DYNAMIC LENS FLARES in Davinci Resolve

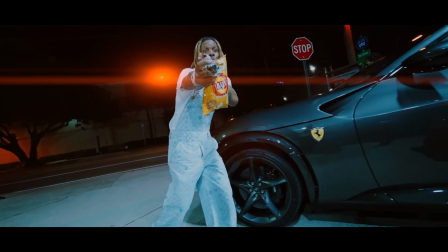(0:00)
Yo, what's going on people? My name's Lou, and if you're new to this channel, we make cool music video effects right here in DaVinci Resolve Studio.
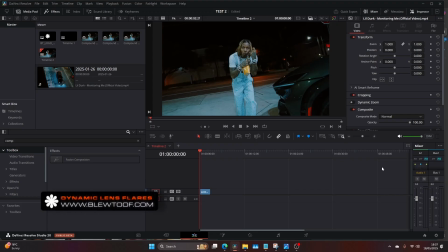(0:06)
And today we're going to be learning about making some dynamic lens flares, so let's go ahead and just get straight into the tutorial. First of all, you want to grab your clip, and then make it into a compound. We're then going to come to our fusion node.
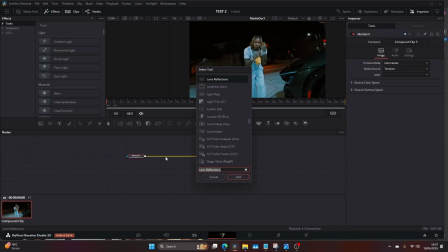(0:19)
We're then going to just make sure we're at zero, the first frame of your clip, and then control space, and then type in tracker. I love the IntelliTrack on DaVinci Resolve. It's very functional and very responsive. So you should be get a nice and easy track quite simply. So I found a spot here.
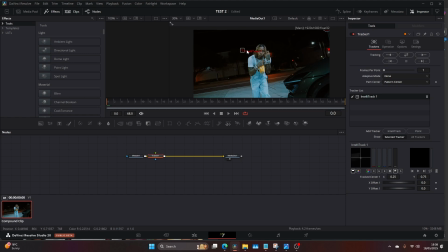(0:39)
You want to make sure your subject doesn't cross the track. So I've selected it outside, just outside of him. And that way we can get a clean, smooth track. So let's run that.
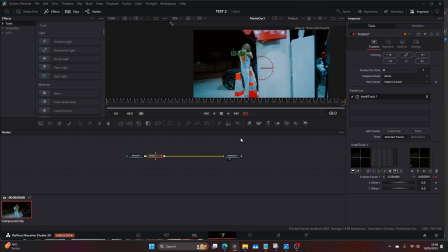(0:52)
Once that's done, you want to come to Operation, Match Move. Come to our lens flares, and then we're going to go to our position, right click on position, and then connect to our IntelliTrack, and then position. Now if we just start it from here, you can see straight away that looks really cool.
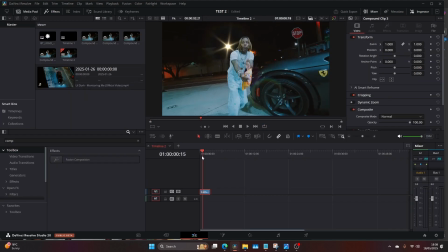(1:16)
Let's go back.
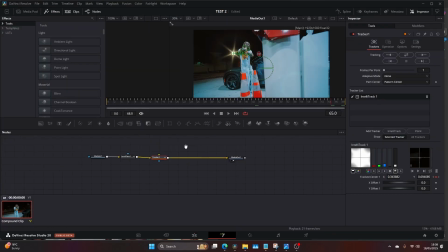(1:18)
Now this is just a standard preset, but I think we want something a little bit more cinematic, something that fits the vibe a little bit more. So I recommend you come and look at the presets, but I'm going to come down to
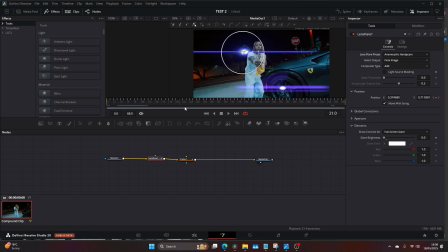(1:33)
anamorphic handycam. And you see how they dynamically interact with the environment. So it's not just an overlay, which can look quite cheap.
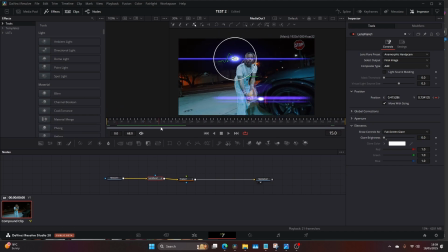(1:43)
You're actually getting something that moves and connects with the camera as if it were actually filmed on an anamorphic lens. So it's really clean, really nice. And that was pretty simple, but we can make a few adjustments. So let's go in and maybe colorize the result. I'm just going to make it blend more with the actual environment.
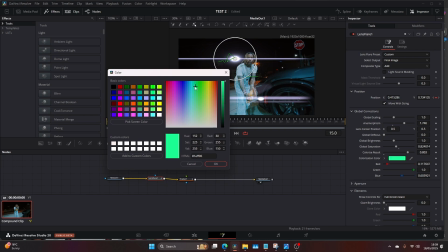(2:01)
So you can see they've got some nice teal blues and oranges going on here. So let's try and find a blue, like a light blue.
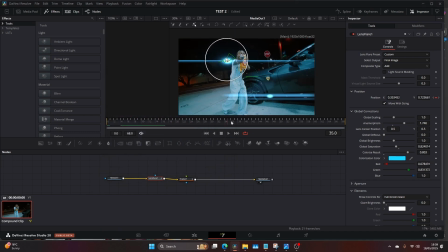Now you can obviously adjust further. So the glare brightness, maybe bring that up a little bit. The global scaling. I'm just going to keep, for the sake of this tutorial, I'm going to keep this at 1.
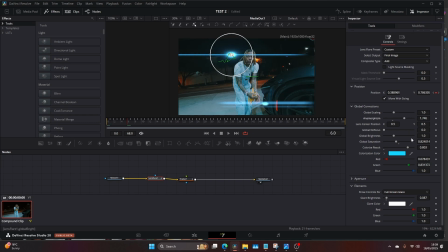(2:24)
The anamorphism stretches it out more. All of these things you can play around with and really dial in what you're looking for. The other cool thing we can do is add a light source. So the masking of the light source, which will then interact with the highlights of the environment.
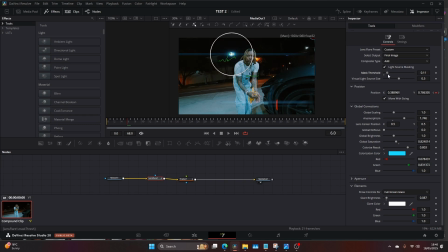(2:40)
So if you bring this mask threshold up, it will start to dim. But it will start to dim because what it's doing is it's noticing where the light and where the shadows are in the actual image, and it will bright and decrease in brightness depending on that that value.
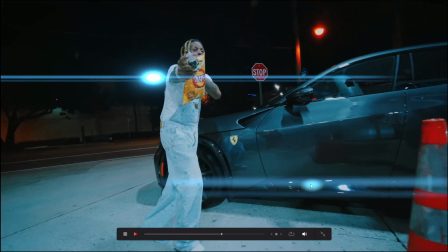(2:58)
So if we come back to our full screen, now it looks quite intense here, but for the sake of this tutorial, like I just said,
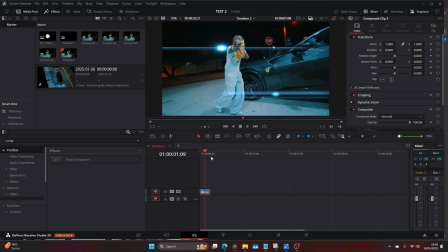(3:07)
I'm just going to keep it nice and bright so we can see what we're really using and sort of the how the effect works. But I love this. I love how this moves around, connects with the camera, and you can add as many of these as you want.
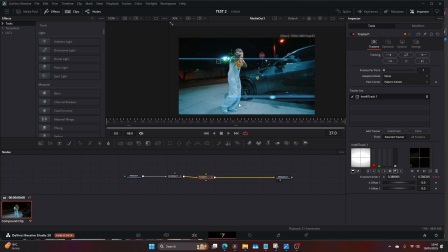(3:20)
You just do exactly the same process. Let's come back. Let's go into our lens flare.
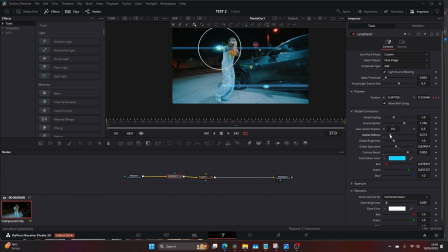(3:27)
Let's have a look at some of the other things. Global defocus, that will obviously give it a bit of a blur. The global brightness,
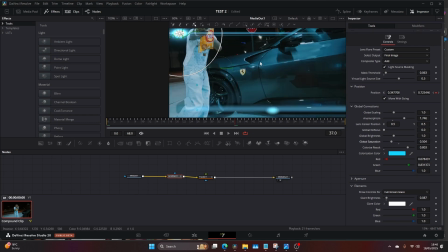(3:37)
the saturation. Yeah, I think if we bring the saturation down, we kind of get the actual light source coming through.
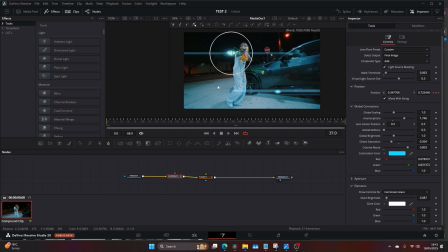(3:46)
So for me, I tend to want to make things a bit more cinematic and realistic, so I don't overdo it. But there are certain instances where you'll certainly overdo it and push it because it's you know, a bit abstract and it fits with the art style of a certain music video or edit you're doing. I'll just flip through some other ones. Sci-fi.